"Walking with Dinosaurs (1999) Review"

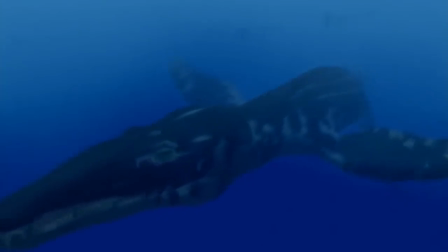[12:12]
The episode utilises its aquatic setting to full effect,
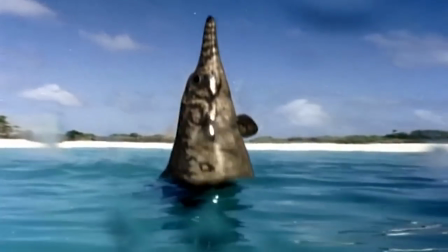[12:16]
showing some absolutely stunning shots from Ophthalmosaurus leaping out of the water and hunting squid in the night,
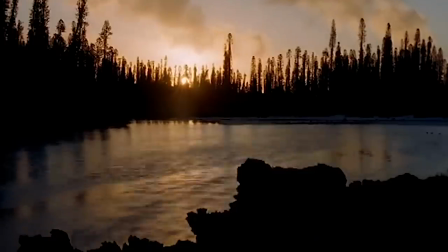[12:23]
to two Liopleurodon confronting each other. It's really a beautiful episode to look at and stands out because of it.
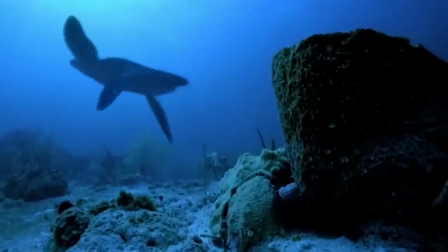[12:30]
Cruel C also has a brilliant atmosphere that makes the ocean out to be both a beautiful spectacle and a terrifying abyss.
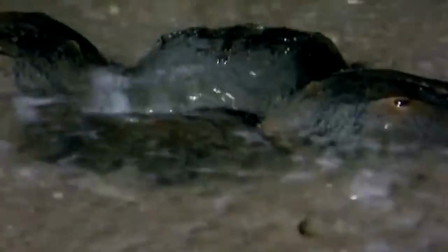[12:38]
This atmosphere is emphasised with the music present in the episodes,
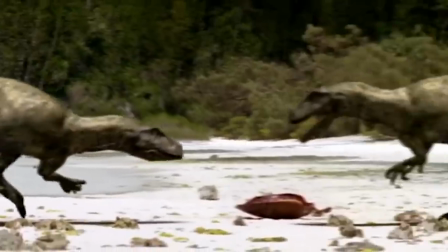[12:42]
which features large affecting pieces that use the slow building swells of strings interspersed
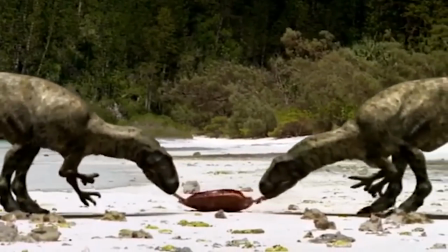[12:48]
with steady bass notes and shimmering celesta to illustrate the hardships of the marine reptiles,
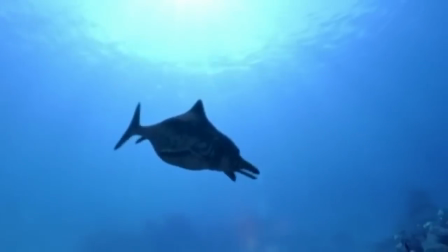[12:53]
as well as utilising strings, orchestral harp and bass to form a picture in our heads that fits perfectly in how we view the ocean itself,
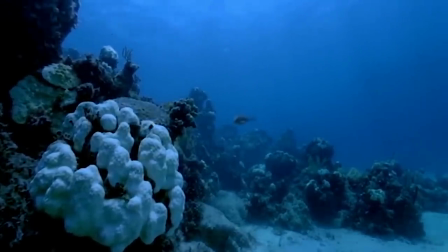[13:02]
a beautiful but also mysterious and terrifying place all at once,
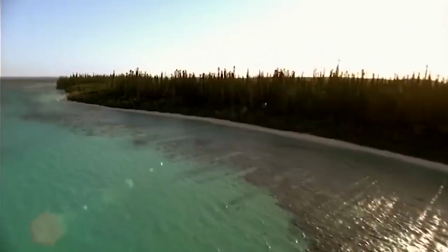[13:07]
which I think this soundtrack perfectly sells as being both serene and unsettling all at once.
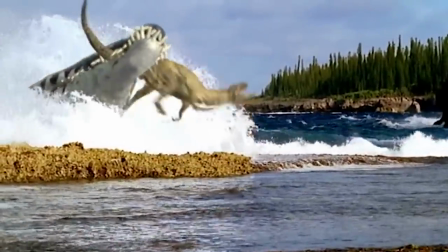[13:13]
The episode also has a brilliant subversive opening that shows that the ocean is an unforgiving place,
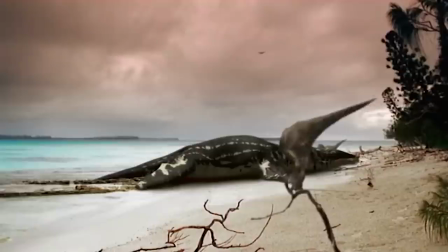[13:19]
tying into the episode's title as well as at the end of the episodes where the Eustryptospondylus turn the tables on the beached Lyopleurodon,
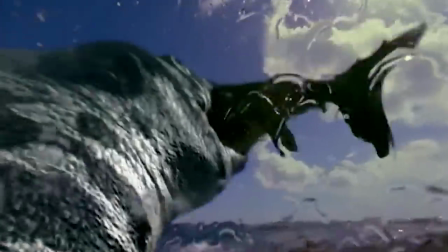[13:26]
showing how even the most invincible of animals are still vulnerable to their unpredictable and dangerous world.
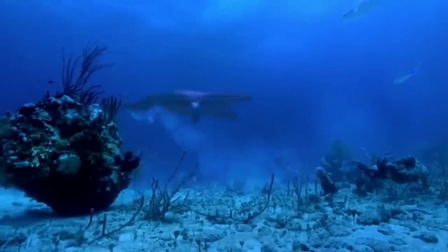[13:33]
Like the rest of the series, Krull C has inaccuracies,
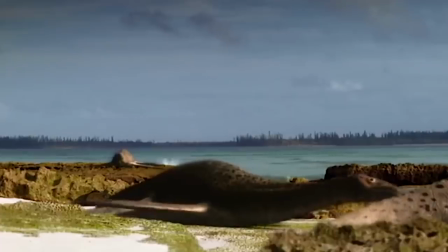[13:37]
although more apparent ones compared to the others, such as Cryptoclytus on the land and skim-feeding pterosaurs.
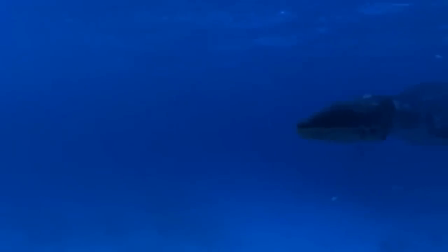[13:43]
But then of course there's the elephant in the room,
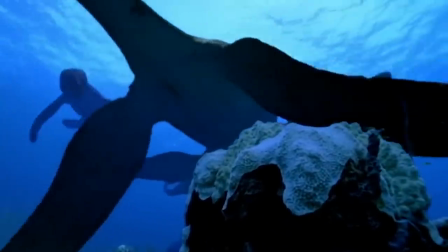[13:46]
or in this case the oversized pliosaur in the room, that's being the absolutely massive Liopleurodon.
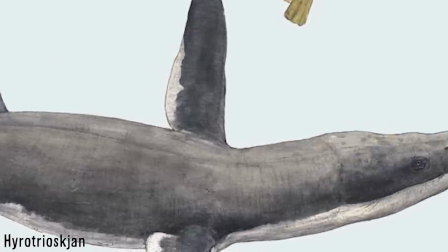[13:52]
The Liopleurodon known in the fossil record are estimated to be an average 5 to 7 meters in length,
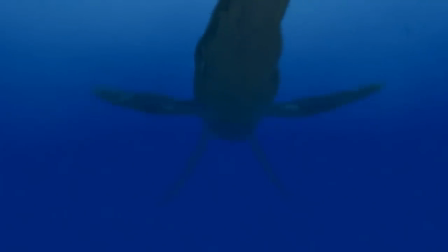[13:58]
so how did the documentary end up presenting these animals of lengths of 25 metres.
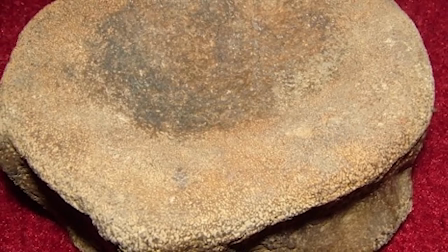[14:04]
The Liopleurodon featured in Walking with Dinosaurs was based on an isolated vertebra about 25 centimetres wide,
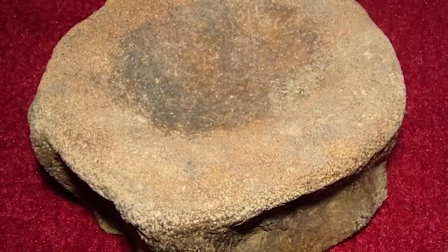[14:12]
which was initially thought to belong to Assetia saurid and was later reassigned as a Pliosaur vertebrae at a later date by Colin McHenry.
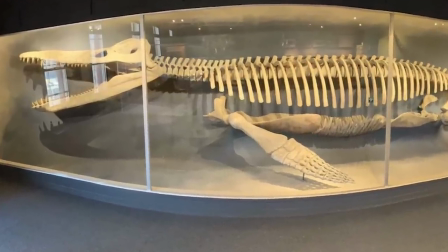[14:21]
Based on this vertebra, it was then compared to a Chronosaurus specimen which was estimated at over 13 metres back then,
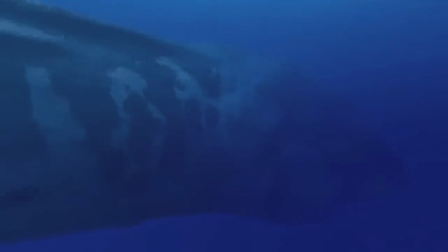[14:28]
resulting in an estimation of a Pliosaur of around 18 meters.
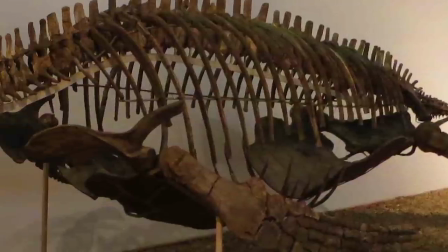[14:33]
This specimen was assigned to Liopleurodon due to it being the most well-known
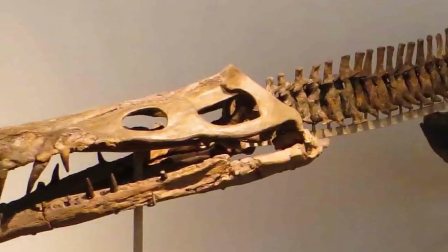[14:38]
pliosaur in the region the fossil was found and was further scaled up to 25 meters as the vertebrae was thought to not belong to a fully grown animal
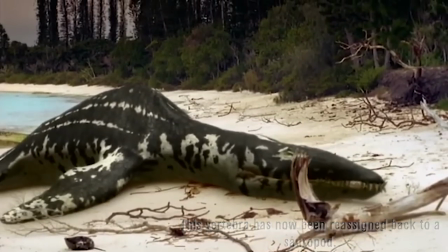[14:47]
resulting in the ridiculously large Liopleurodon featured in the documentary.
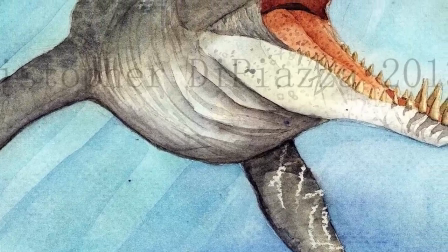[14:52]
Nowadays these estimates were not shown to be very accurate but the walking with dinosaurs Liopleurodon
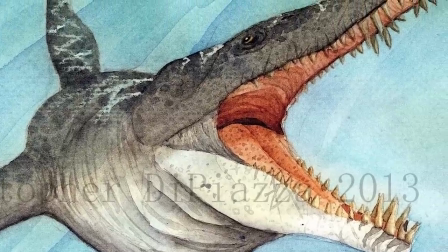[14:58]
still exists to show people one of the most ridiculous examples of erroneous scaling in paleontology.
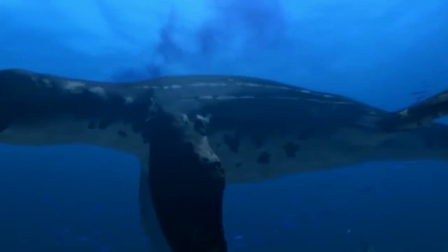[15:05]
As mentioned earlier, the episode really does have some of the best sequences and shots in the documentary,
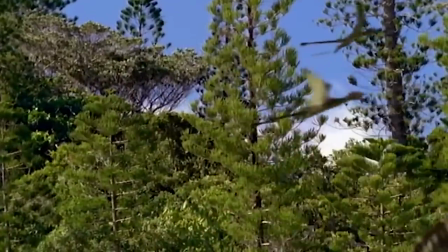[15:11]
including the Eustryptospondylus ranthorhynchus hunt and the Cryptoclytus chasing schools of fish.
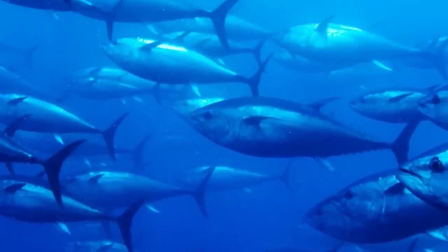[15:17]
The Cryptoclytus themselves were placed over footage of tuna to emulate them attacking the
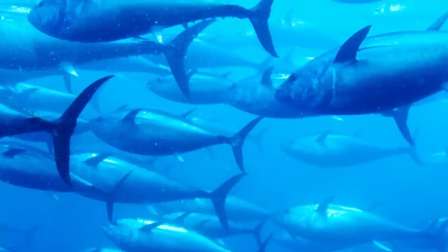[15:22]
school so that the movements of the fish would still respond in the same way to large presence,
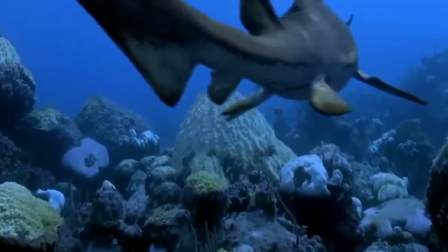[15:28]
even while using CGI. All of this, as well as the superb use of CGI and animatronics,
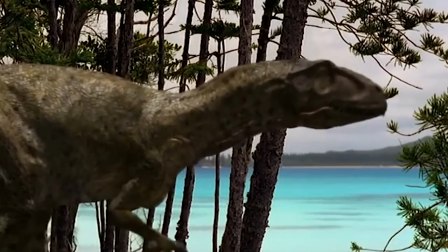[15:34]
makes Cruel C one of the best episodes featured in the documentary, in spite of its whale-sized pliosaurs.
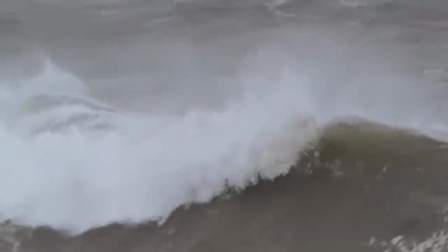[15:42]
Giant of the Skies, the fourth episode in the series, goes from detailing the Mesozoic oceans to the skies, primarily focusing on the pterosaurs.
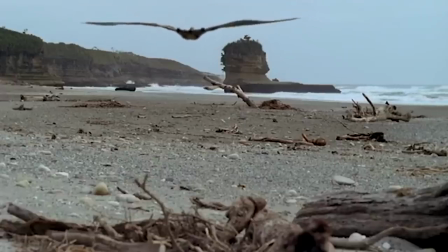[15:51]
The episode follows a male ornithocyrus and one of his flights to his mating grounds, which the episode foreshadows to be his last flight.
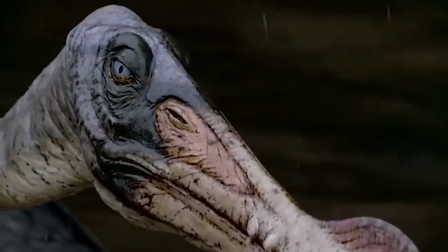[15:59]
The Ornithokyrus goes through hardships, such as being grounded by the weather and being weakened by parasites,
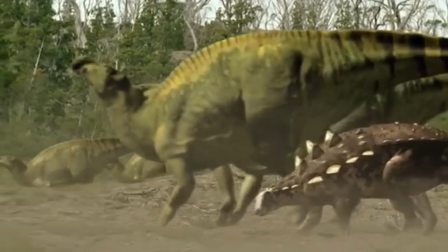[16:05]
as well as encountering other animals as he ventures, some more dangerous than others.
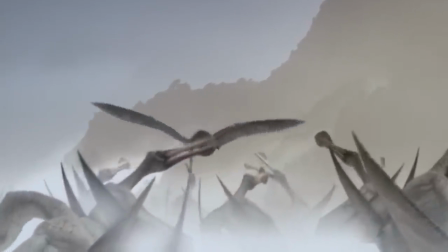[16:10]
Eventually, he manages to arrive at his destination, but is unable to reach his preferred display area,
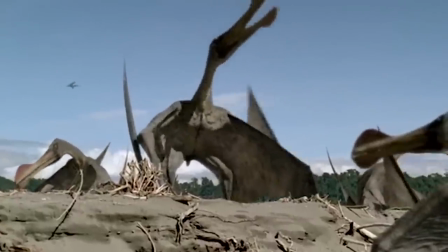[16:16]
and, being old and not as fit as he used to be, is forced to display on the edges of the breeding grounds,
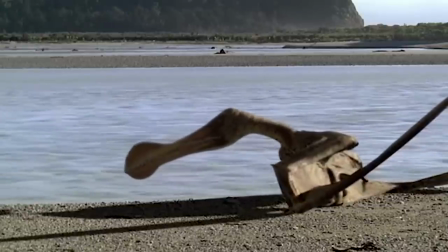[16:22]
where he slowly dies on the beach through heatstroke and exhaustion.
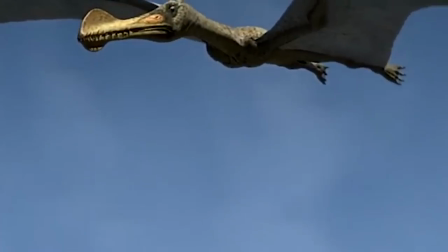[16:26]
The episode, quite unlike the others in the series, has a more plot-driven narrative, as it follows one particular animal,
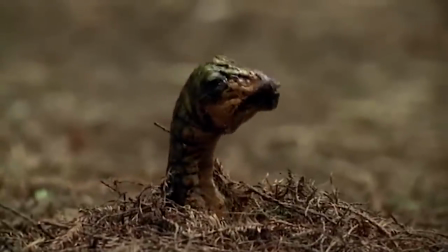[16:33]
which was done in Time of the Titans with the female Diplodocus, but in that case the story didn't focus all too much time on her,
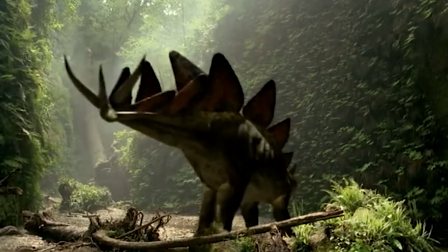[16:41]
as the episode took more time to feature the other animals of the Jurassic.
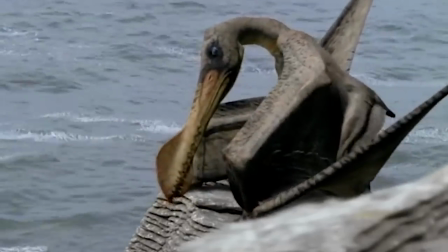[16:45]
Giant of the Skies does this well, but never strays too far off of the male Ornithocyrus, always keeping him relevant throughout,
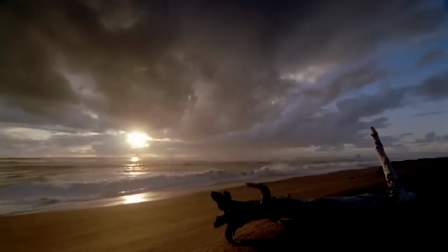[16:53]
with increased screen time and background presence compared to other animals in the series,
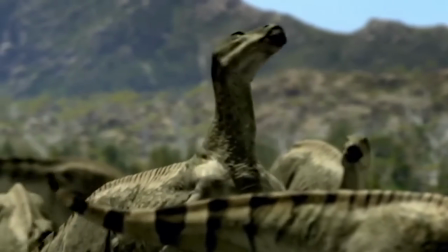[16:57]
so that any and all deviations from him and his story don't feel like abrupt breaks.
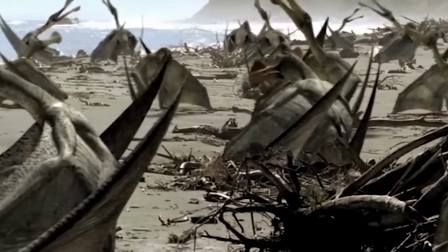[17:03]
Because of this, Giant of the Skies, like Krulsee before it, is a standout instalment in the series,
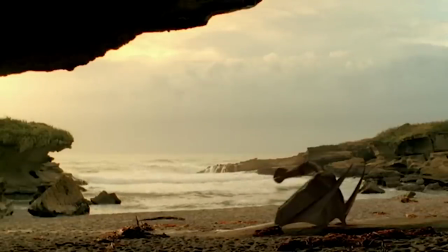[17:09]
not just because it focuses on other non-dinosaur animals, but also due to its heavy atmosphere,
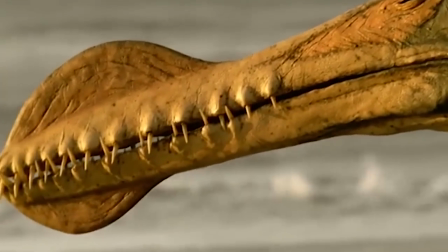[17:14]
which is punctuated by the fantastic Ornithokyrus theme, which varies depending on the mood the episode wants to present.
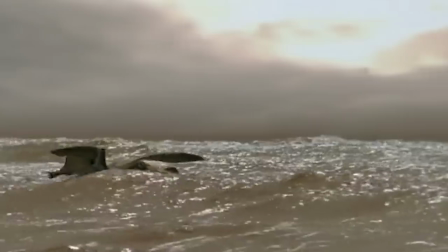[17:22]
From dramatic for the Ornithokyrus' first appearance, adventurous for when the Ornithokyrus flies across the Earth's oceans,
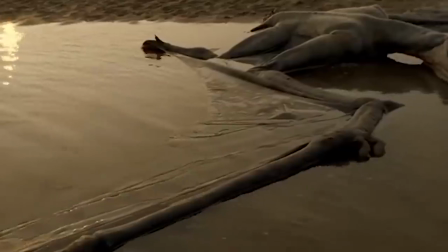[17:29]
and heartbreaking for when the Ornithokyrus finally meets his end. Even while you know what the Ornithokyrus' fate is from the beginning of the episodes,
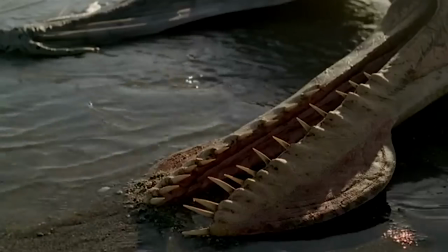[17:37]
the death of the Ornithokyrus is a profound scene, accompanied by very saddening strings in a violin, and makes the death even more emotional,
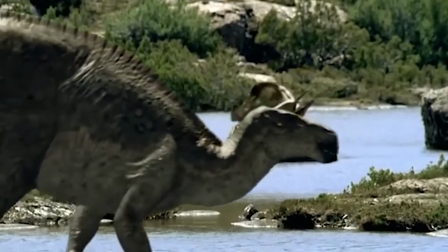[17:45]
enhancing the already saddening mood. The episode, like all of the ones before and after it, has its fair share of inaccuracies,
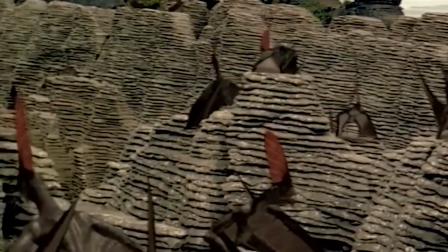[17:53]
from relatively minor ones like the posture of pterosaur arms and their strength, to Iguanodon being a worldwide genus,
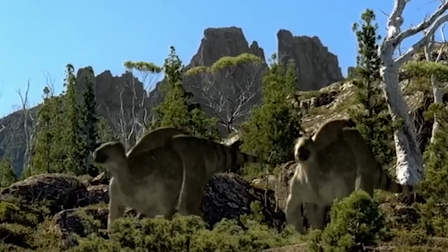[18:00]
which was down to its position as a waste basket taxon at the time, although this inaccuracy wasn't considered one when the documentary was being produced.
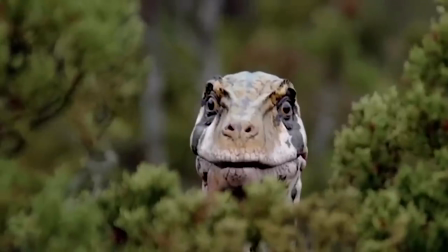[18:08]
But then comes the infamous Eutaraptors, which as their name suggests,
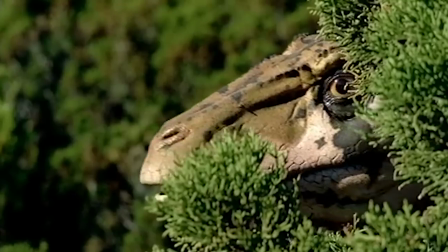[18:12]
are found in North America, but are for some reason in Europe for a seemingly unexplained reason.
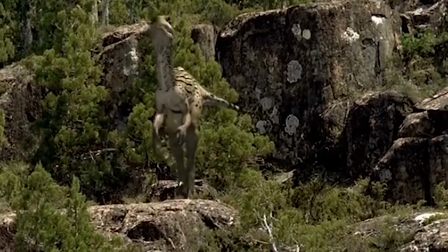[18:18]
And while this does seem very odd, there is a reason for this.
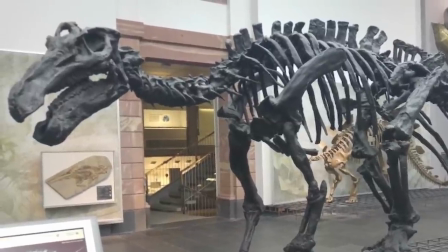[18:22]
When Iguanodon as a genus was more widespread, and due to it and other animals being found in both North America and Europe,
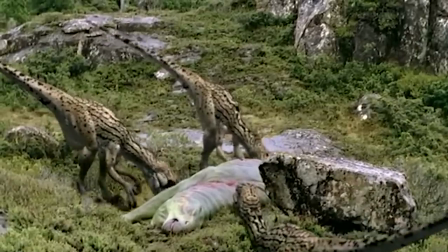[18:30]
it was fair to assume that Eutaraptor would have also been the same,
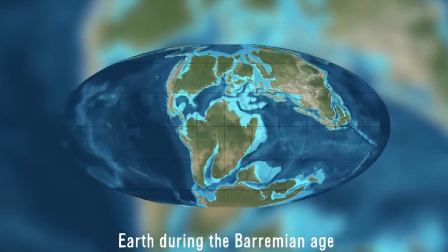[18:33]
although this didn't take into account that North America and Europe had already separated for millions of years at the time the episode takes place in,
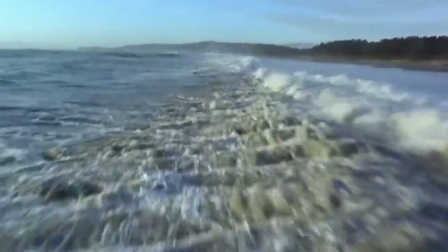[18:41]
hence why the Ornithochiris still flies over the Atlantic Ocean. The Ornithochiris is also far too large,
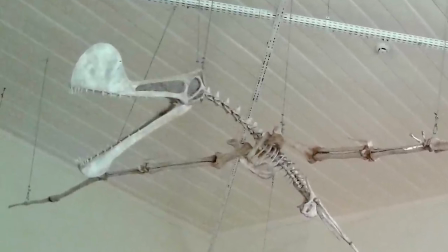[18:48]
and was based off of fragmentary remains that indicated a potential 12-metre wingspan that ended up being utilised in the documentary.
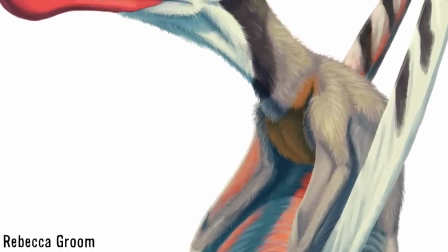[18:56]
These remains were eventually described in 2012, and were found to belong to an animal with a maximum wingspan of 8.26m.
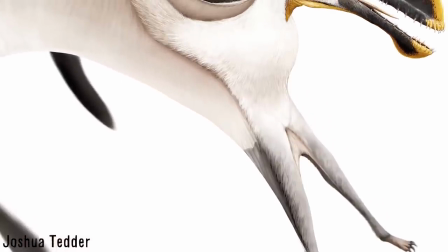[19:06]
The 12m estimate, while not as likely or based on any substantial evidence at the time,
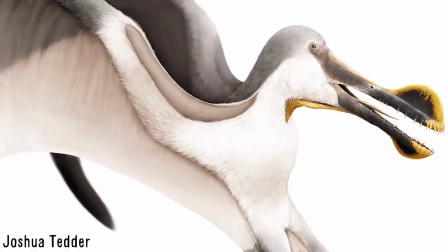[19:11]
was likely chosen by the producers of the series due to its being more spectacular,
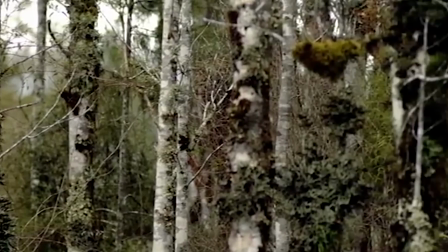[19:16]
which will lead into one of the show's biggest criticisms that I will get into further on in the video.
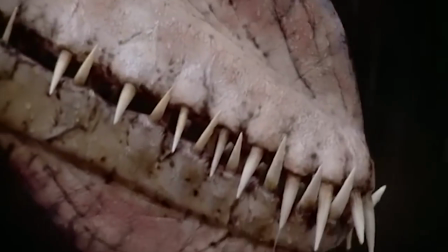[19:21]
Giant of the Skies is one of the most breathtaking and emotional episodes,
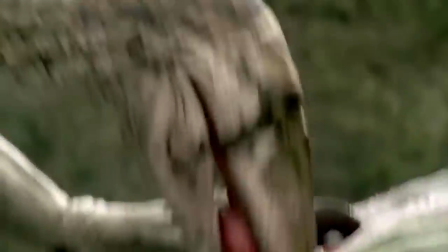[19:26]
and even though there are some issues with it, it still holds up well with its powerful narrative and stunning shot composition.
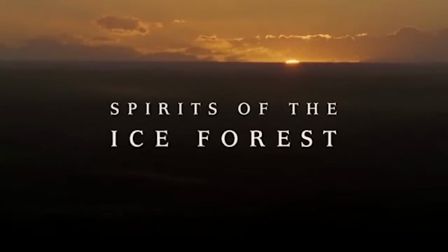[19:33]
Spirits of the Ice Forest is an episode from the series that is both incredibly unique and overlooked,
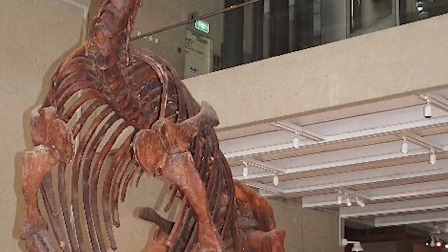[19:39]
in that it utilises animals that many people out of the sphere of palaeontology wouldn't know about,
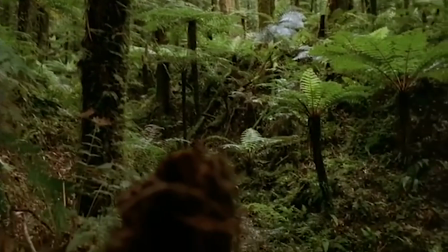[19:45]
as well as taking place in an environment that many wouldn't expect dinosaurs to live, that being near the South Pole in what is now Southern Australia.
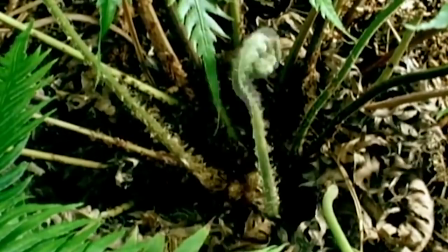[19:53]
The episode follows a clan of Lee Alanisora and their struggles throughout their ever-changing environment, from variable seasons to enigmatic predators.